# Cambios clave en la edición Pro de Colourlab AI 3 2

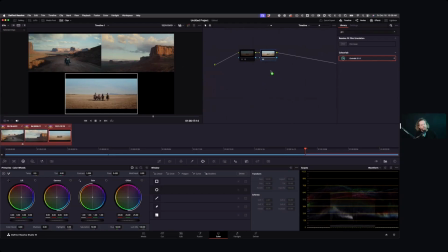(20:30)
I don't want it to be like some sort of grain that's going to make it look like, 70s movie.
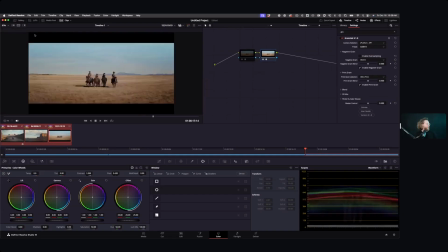(20:36)
That's not really what we're trying to do here, right? And what I do normally is I really zoom into my image.
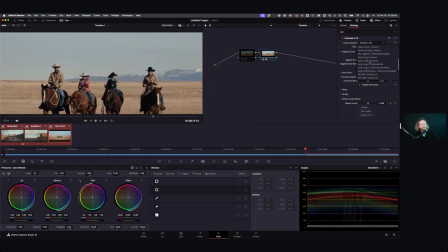(20:42)
I have to tell it that I'm working in Rec 709 because this is really like, I'm putting it all the way at the end post ODT, right? I definitely want to then work oversampled, because oversampled grain has much less texture appearance,
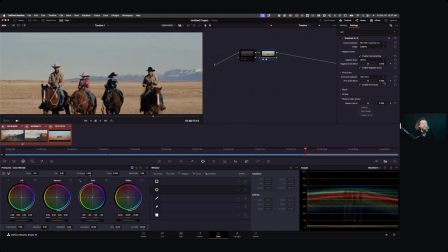(21:00)
so that's really, like how I like it in this case. We leave it 35 and we leave it ultra fine. And I'm also going to just remove a little bit of that kind of low kind of blotches. I just really want it to feel a little bit like, nicer like that. And I'm going to add, no, not a weaver, but flicker.
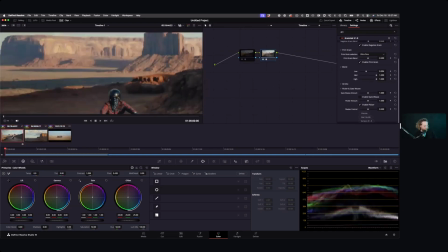(21:19)
I like a little flicker just there. And then let's have a look now. I'm going to go into, I don't know whether it shows full screen, but let's have a look.
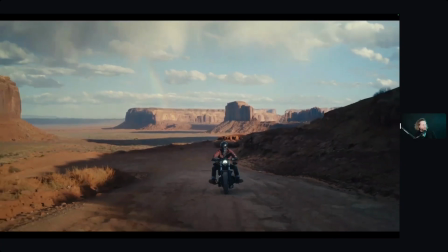(21:28)
So now basically with a little texture, maybe it's too much actually.
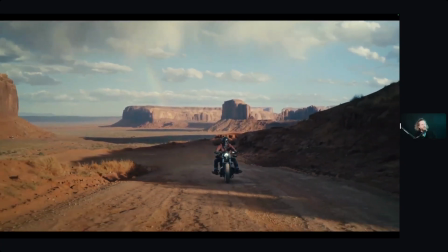(21:33)
When I look at the texture, I feel it's too much. So that's not a problem.
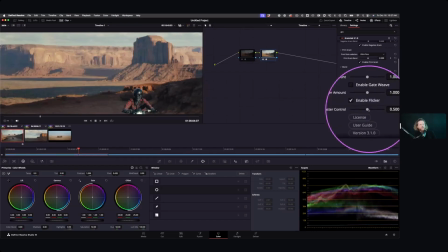(21:36)
You just go here to mask the control and you just remove, the intensity of your grain. So I love the amount of texture and everything I have. Ultra fine 35 looks pretty good, but I just reduced it a little bit.
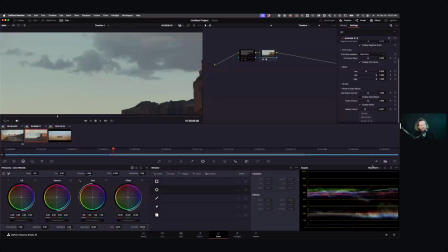(21:48)
So for me, like really the grain, if you look at it, it's here. It's if you see like now my waveform monitor, right? So it just helps me like create this it makes image feel a little bit richer, right?
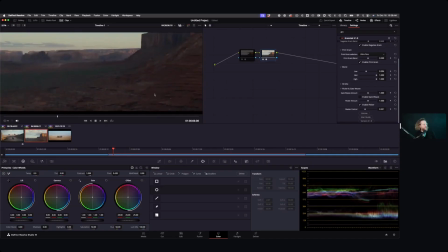(22:05)
You don't want it to look grainy, but you just want to have some texture.
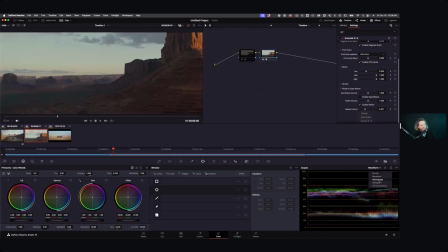(22:10)
And especially look, what it really helps is if you look at the vectorscope, see, look at it, this is without grain. Look at it, this is without grain. And because Grain Lab works in color, it adds like this extra additional color element that just smoothens a little bit,
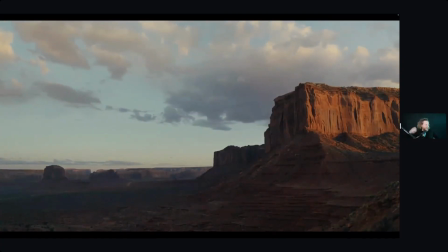(22:27)
and kills a little bit this digital kind of red, you know, feel, right?
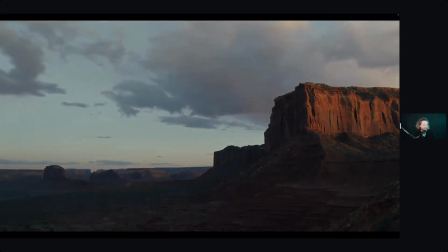(22:33)
Adds a little more softness to it and stuff like this. I'm not really now going like anywhere near to what normally I could do with FilmLab AI,
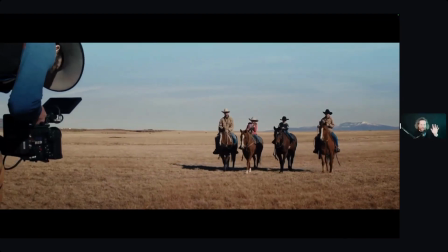(22:40)
but just applying little texture and a little flicker just makes everything start feeling a little bit more alive,
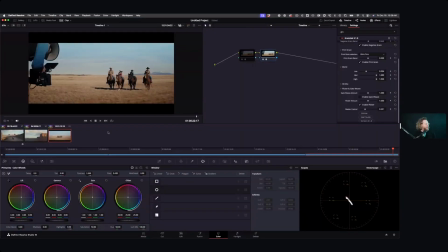(22:47)
a little bit more organic, which is really what we like. So there we go.
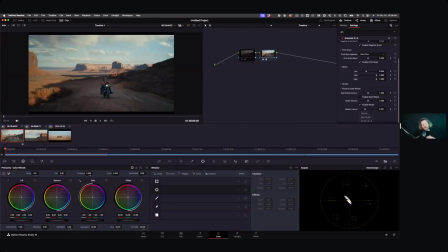(22:50)
So you see what I was able to do in like how many minutes of time, right? I don't know, not a lot, right? I was able to focus more time on my secondaries. I dedicated more time to my detail.
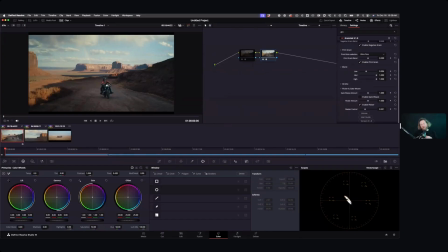(23:08)
I actually, was able to tweak a little bit more my texture. Instead, if I have done it manually without AI, I would have certainly still be manually matching,
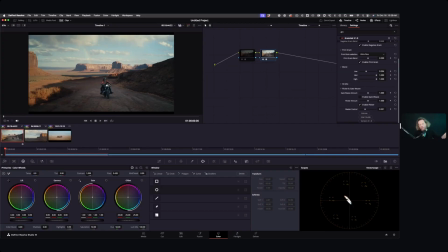(23:22)
by eye, my shots, and probably wouldn't be as good as this, depending, how much experience you got with matching, certainly. And even sometimes, myself, I've been, manually matching for 20 years, but if I have a bad day, sometimes my matches are not always best, right?
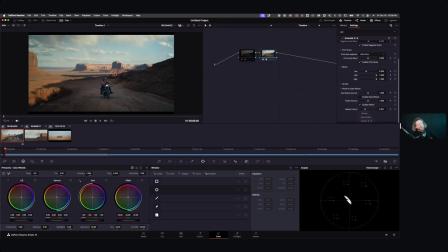(23:39)
Let me tell you this. If I have a little bit like, if I'm a little moody or whatever, sometimes I find myself to be a little sloppy on matching as well. So right now I kind of go like, you know what? I actually feel like confident that no matter what, I'll get the job done, and actually I'll get it like more details done.
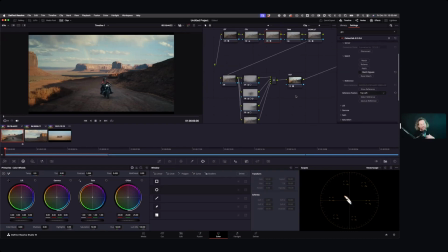(23:57)
I'm going to get it graded. I get it graded. It's not like I'm just trying to finish it and technically be ready for it. No, I actually really made a beautiful image out of this with a show lot, you know,
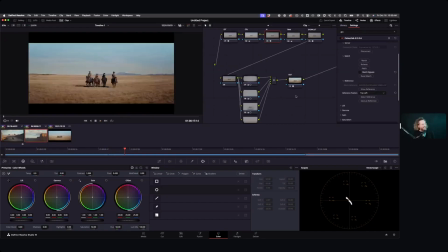(24:09)
and that's actually everything without like hundreds of nodes.
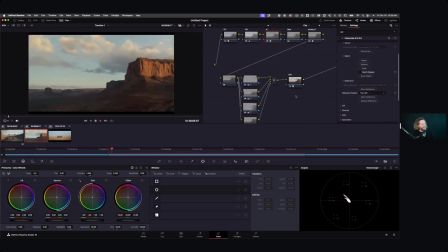(24:13)
If you think about it, really the work is done, just simply by being very smart about color management, by being very smart about using the right tool for show lot, and using AI for matching. And it just makes me more efficient, I think, more efficient in how quickly I can go and create good image.